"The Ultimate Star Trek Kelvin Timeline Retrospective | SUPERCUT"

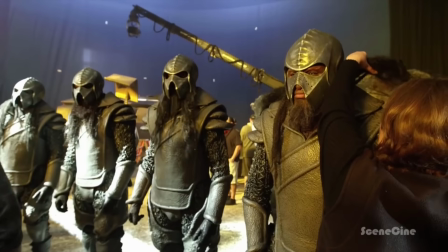For Chambliss and the art department team, one of the most important tasks was redesigning the Klingons.
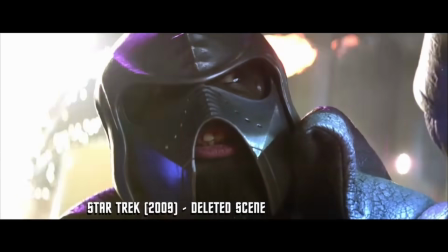The Klingons had originally appeared in a deleted sequence for the previous film,
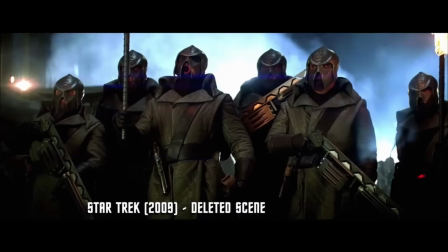shown in intimidating costumes designed by Michael Kaplan, but the actual Klingons underneath the masks were never seen.
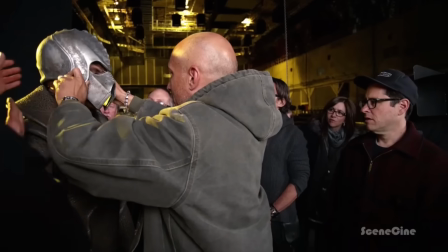For Star Trek Into Darkness, the creative team were determined to bring the Klingons back, as they had been absent for the previous movie.
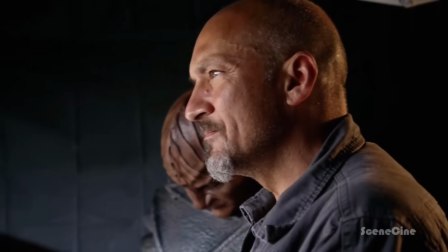Chambliss worked closely with designers Neville Page and Dave Anderson to create the new look for the Klingons, their ships, weapons, and their homeworld Konos.
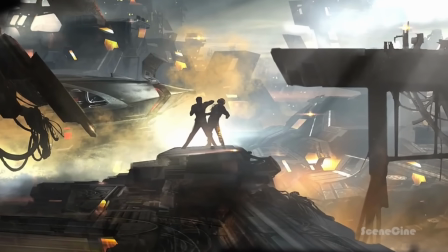Chambliss envisioned Konos as a bombed-out toxic wasteland.
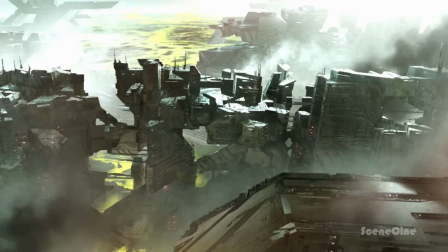Due to the Klingons being so warlike and having fought each other, at some point they would have used chemical and nuclear weapons in their various conflicts.
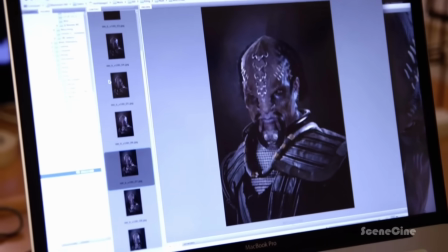For the Klingons themselves, the designers kept the overall look, but added the idea of the distinctive forehead ridges snaking back over the head.
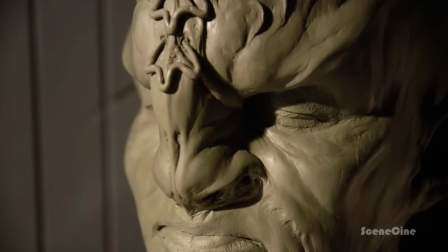They also added the cultural component of the piercings in the nose and ridges, suggesting the more badass the Klingon, the more piercings.
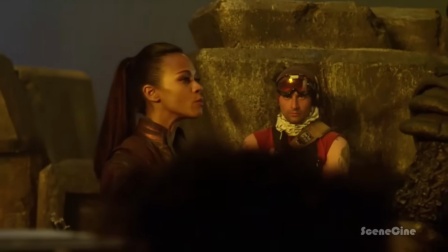Now I am officially blinged out.
For the Klingon dialogue, linguist Mark Okrand once again lent his services to the production,
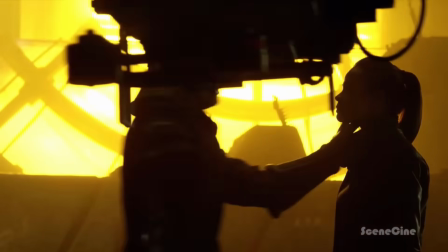inventing some new Klingon words and adjusting some of the pronunciations.
I guess no one can complain if this doesn't sound right to them. Oh, they can complain. They'll definitely be able to complain, and I'll have to explain to them why it's right anyway.
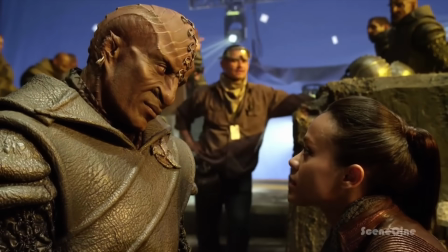Zoe Saldana, having previously learned Na'vi for James Cameron's Avatar, took to Klingon very easily.
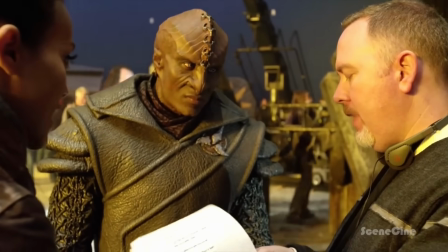Mech. Yes, mech. Rach v'shamech.
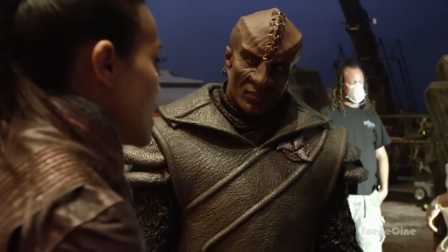Edge dodge me, which we truck kamech. Not there because poop. Right.
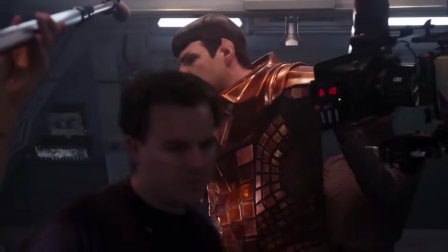Filming began on the 12th of January 2012, just as before the production shot at Paramount Studios and Backlot,
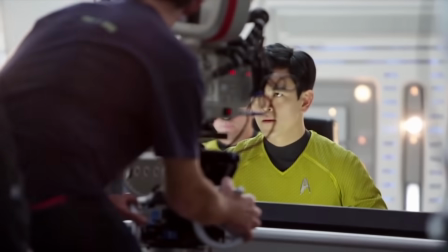as well as locations throughout California, and additional photography in Iceland.
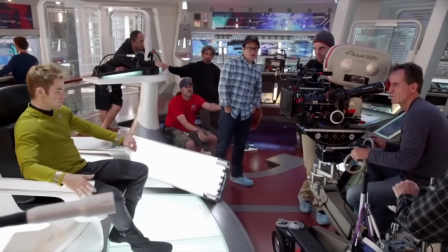Also just as before, Abrams and Mindell opted to shoot Into Darkness on film rather than digital,
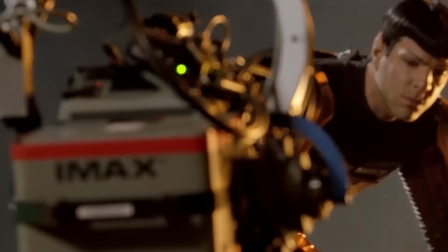this time mixing in IMAX footage as well as 65mm film for certain scenes.
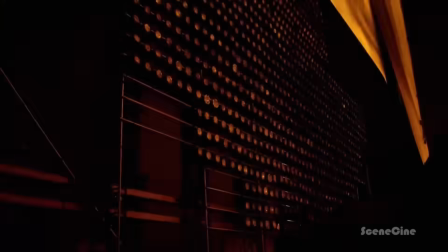While not shot in 3D, the movie would be post-converted into 3D as was the trend at the time following Avatar.
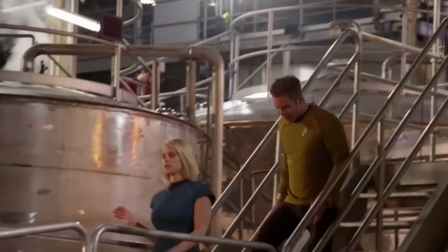While previously the production used a Budweiser beer plant for the Enterprise's engineering,
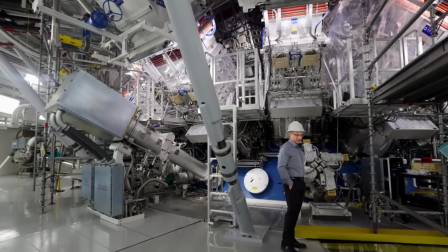this time the production opted to instead use Lawrence Livermore National Laboratory,
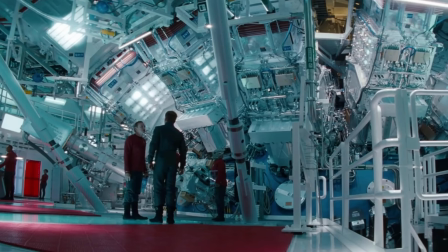with its experimental fusion reactor standing in for the Enterprise's main reactor.
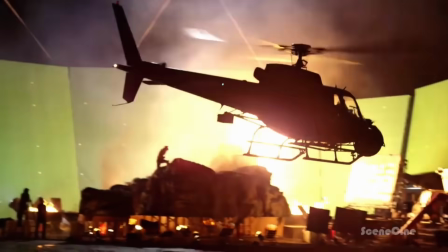Other locations in the film, such as the Nibiru planet, Volcano, and Konos, were all either shot at the Paramount soundstages or Paramount backlot.
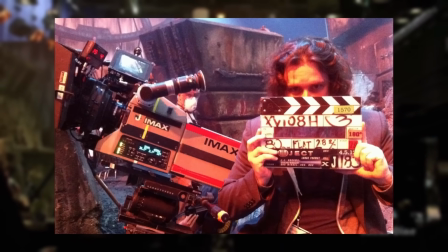During filming, a guest of the set, Edgar Wright, director of the acclaimed Cornetto trilogy, directed a single shot in the film.
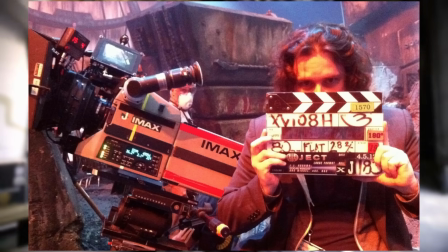While he has never revealed which one, it was likely during the sequence on Konos.
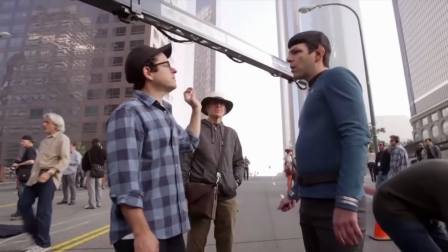Principal photography wrapped in May 2012. Industrial Light and Magic returned to produce the visual effects for the film, assisted by Pixamondo and Atomic Fiction.
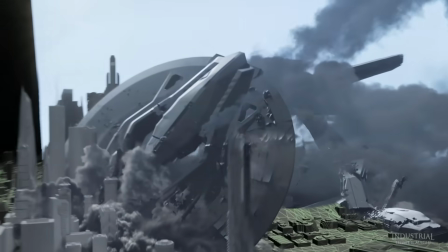The workload for the movie was enormous, with over 1,600 visual effects shots.
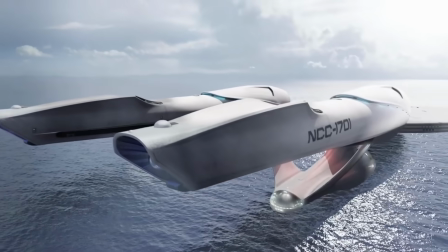The previous film had less than 1,000. The Enterprise was unchanged from its design in 2009,
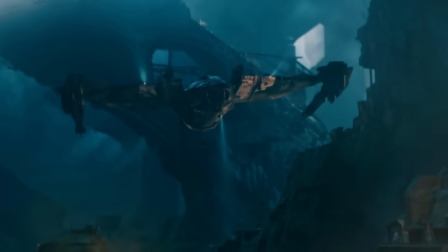but this time new ships such as the USS Vengeance and the Klingon D-4 Scout Bird of Prey were also created in CG.
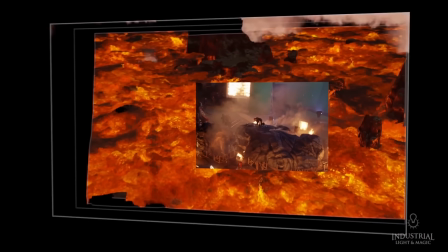While a practical set was built for the Volcano interior, almost all of this was replaced with an entirely digital environment.
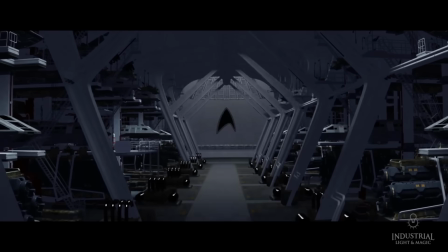The Enterprise shuttle bay was also entirely digital. Composer Michael Giacchino also returned for Into Darkness.
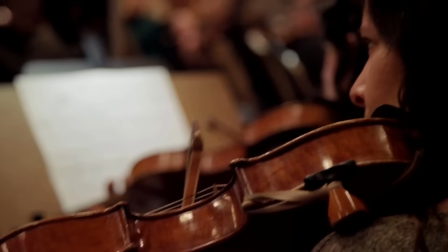He carried over the same themes from his previous work, such as the main theme and Vulcan motifs.
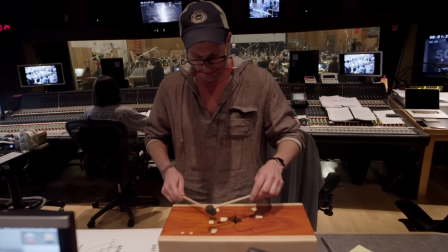For Into Darkness, he created an original track for John Harrison, aka Khan, utilizing piano and heavy strings.
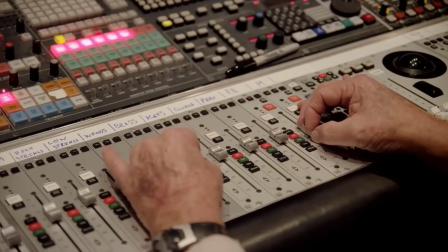For the Klingons, he created far more percussion-heavy tracks, layered with a men's choir chanting in Klingon.
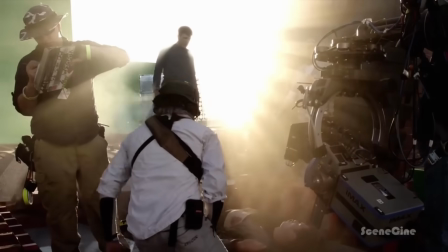After a slow start in development, the much-anticipated sequel,
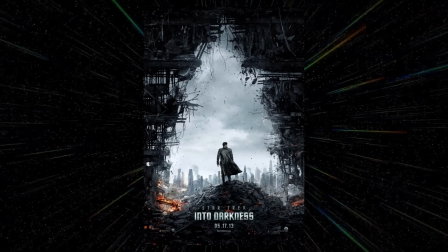Star Trek Into Darkness, was released on the 17th of April, 2013.